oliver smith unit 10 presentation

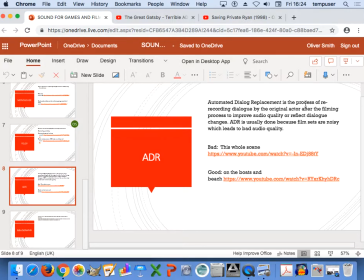ADR, automated dialogue replacement, is the process of re-recording dialogue by the original actor after filming the process to improve audio quality or reflect dialogue changes. ADR is usually done because film sets are noisy, which leads to bad audio quality,
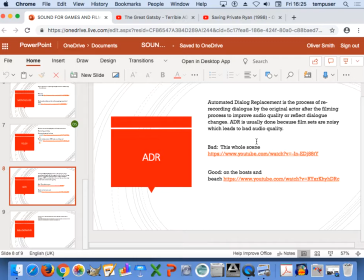or they could be filming on location and there could be wind sound, car noises in the background that just disrupt the audio.
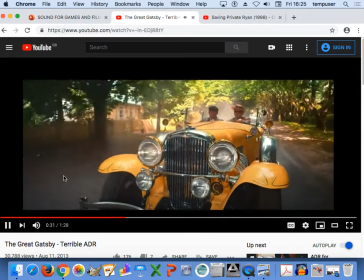This is my bad example.
What is your opinion of me anyhow?
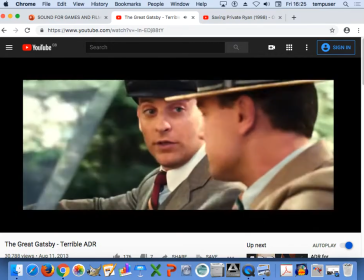My opinion? Yes.
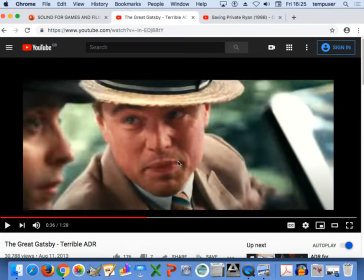As you can clearly see there, his first yes that he says doesn't sort of match up with his mouth there.
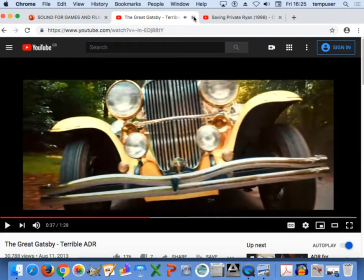Yes, your opinion.
Yeah, and it's quite bad, and it almost takes away that illusion of being in a film.
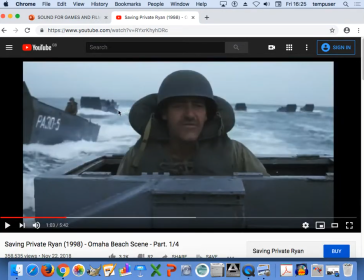My good example here is from Saving Private Ryan. This is quite good because there's lots of boats in the scene. If you were in there as a character, it would be quite noisy. And they've done a really good job with overdubbing these dialogue on here.
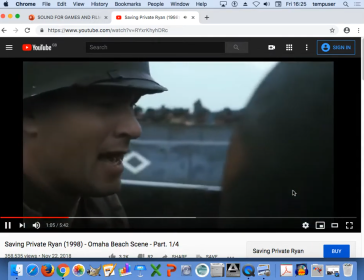Yeah, horse side stick, starboard side stick. Move fast and clear those motor holes.
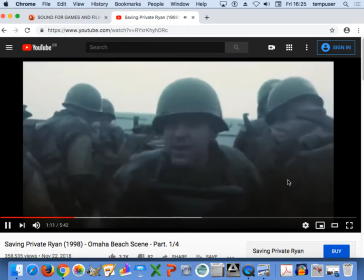Must be plenty of feet between men. 5 men is a juicy opportunity.
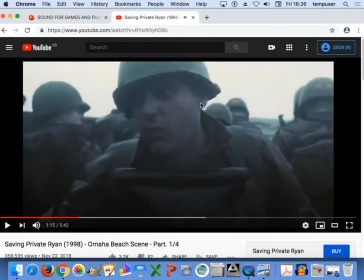1 man's a waste of ammo.
The ADR in this scene enhances the moving image, as you can't tell that this scene has been re-recorded due to the loud noises in the background, and it keeps the viewer engaged.
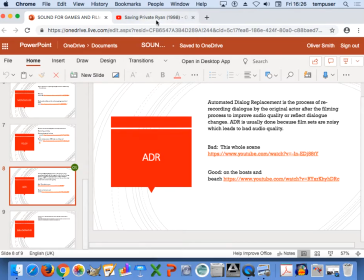And yep, that's the end of my presentation. Is there any questions? Spot on.
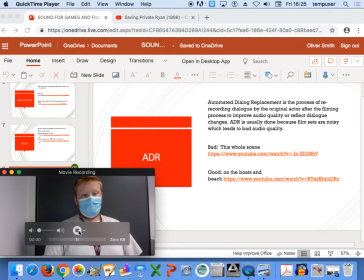Next one. How would you stop? Top at the top. That one? Yeah.